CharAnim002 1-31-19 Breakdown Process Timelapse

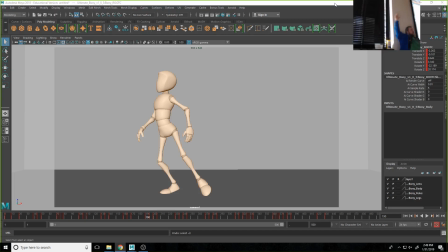994s
Notice what happens when you try to stop it suddenly is your arm goes past that point and then comes back. We call that overshoot. It's an element of overlapping action and follow through. But that overshoot is our muscles trying to stop our arm moving down,
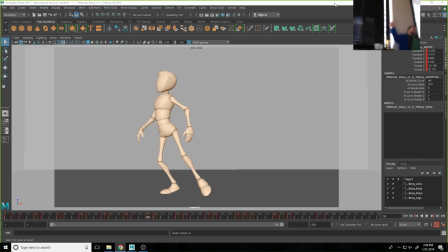1013s
but momentum still carried it a little further. And so we get that a lot, where you shoot past it and come back. Actually, there's only really 3 ways something can stop, right? Or something can make that change. Like our bouncing ball, the object is traveling in one direction,
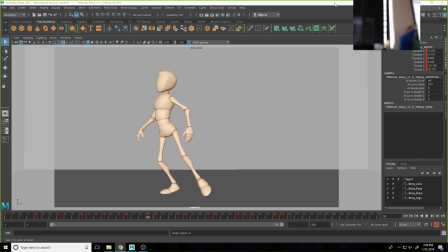1031s
it comes in contact with another force, and so it changes directions, right? That's one. The other one is this overshoot. If it doesn't come in contact with anything, I'm just trying to stop it, and it's moving fast, it will go past that point and come back.
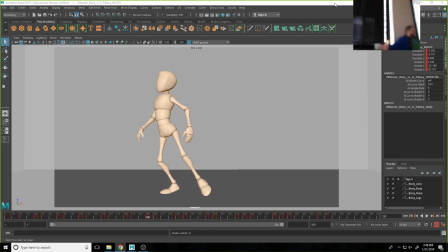1046s
The other option is I am trying to stop it very precisely, so I ease that motion in, okay? All 3 of those have to be animator controlled. Maya doesn't understand any of that, right? It's just a hammer, right? Like it's a tool.
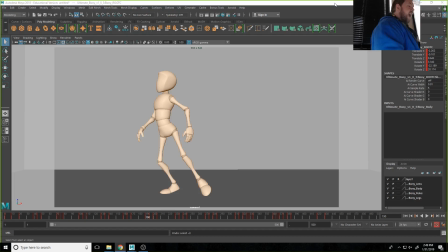1066s
So what I've done here is we get this drag here, and then overshoot, and then we come back to pose B. And that's going to make it feel like we sort of shot past that, right? And it gets this like springiness to it. Again, like we can subdivide this as many times as we want.
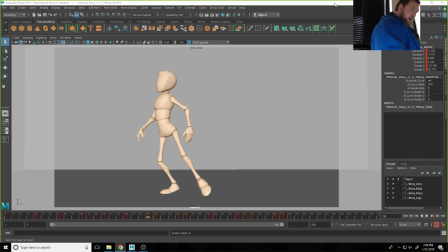1085s
I have 4 breakdowns in between this. We get this drag at the beginning, right? A big dip here. I'm going to overshoot in the side-to-side direction, so it goes further. Then I'll overshoot in the up direction, and then we kind of settle back to here.
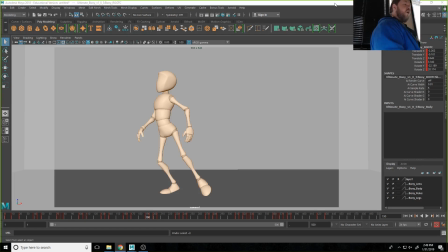1103s
And what that allowed me to do is build a pretty smooth arc with my character's head and a little bit of springiness at the end. Right? So again, you are crafting this. Don't let Maya try to do this for you. I guarantee you it'll do a poorer job.
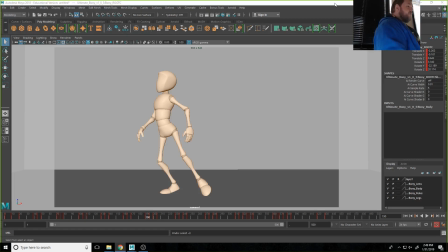1120s
And again, we can subdivide this as many times as we want to, and we can be creative about this. Like if we're wanting to be really exaggerated, again, still the same key poses, we can have this drag upwards to get the head to kind of go in an interesting arc, a dip down,
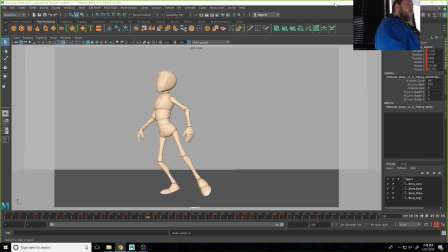1139s
overshoot, or I'm really exaggerating it to the side, big overshoot up, and then settle back to here, right? Any of those that we want to do, we can do that with breakdowns, right? So this is the unfortunately I feel like this is the part that people phone in.
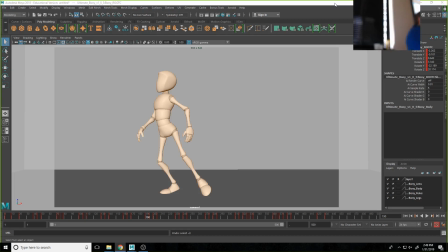1158s
They're like, I already did some good strong key poses, now I just gotta do a little bit of breakdowns or something and I'll be done, right? So what I've done is I've done my breakdown pass in a video.
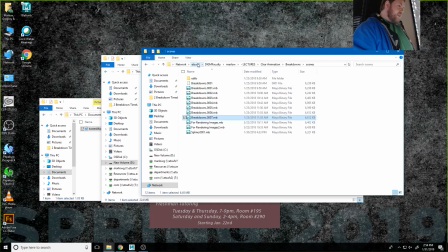1171s
So if you watched the previous videos, it's in the same location, ETSU E3, DIGM classes. You're welcome to pull these up to character animation, resources, and it's to breakdown time lapse.
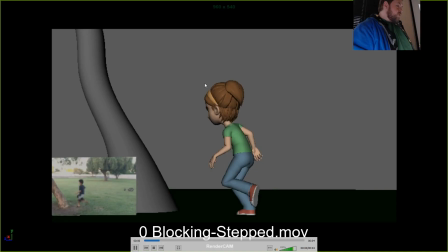1186s
So you'll recall, this is where we left off last class period.
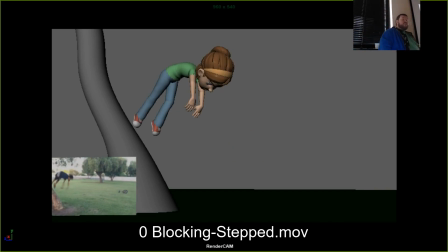1190s
This is the flip in step mode just my blocking keys, okay?
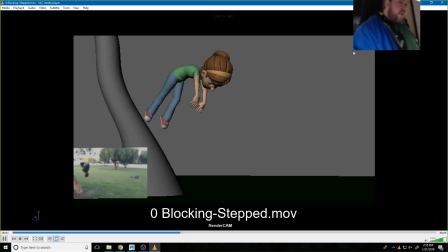1198s
Again, just a reminder, the reason we keep this in step is because this feels on a foundational level, it feels successful, right?
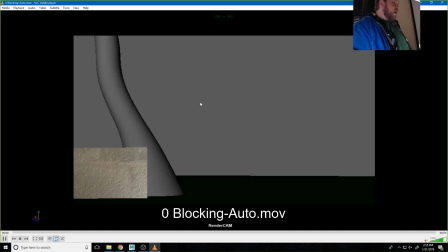1212s
If I were watching this with Maya already doing the transitions for me, it doesn't. It feels broken, and this feels like a disappointment. If I'm like, I worked 6 hours and that's what I have, right? Like that's not, that's hard to keep going after that. So don't do it.
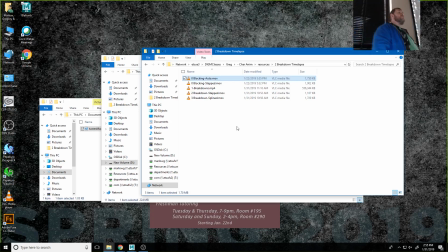1230s
Don't worry about those transitions that Maya is giving you. They're all wrong. We have to trust the process. And the process is putting in these breakdowns next, okay?
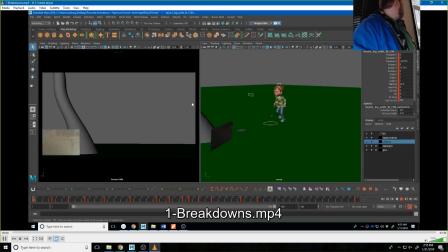1241s
So this is about an hour's worth of work.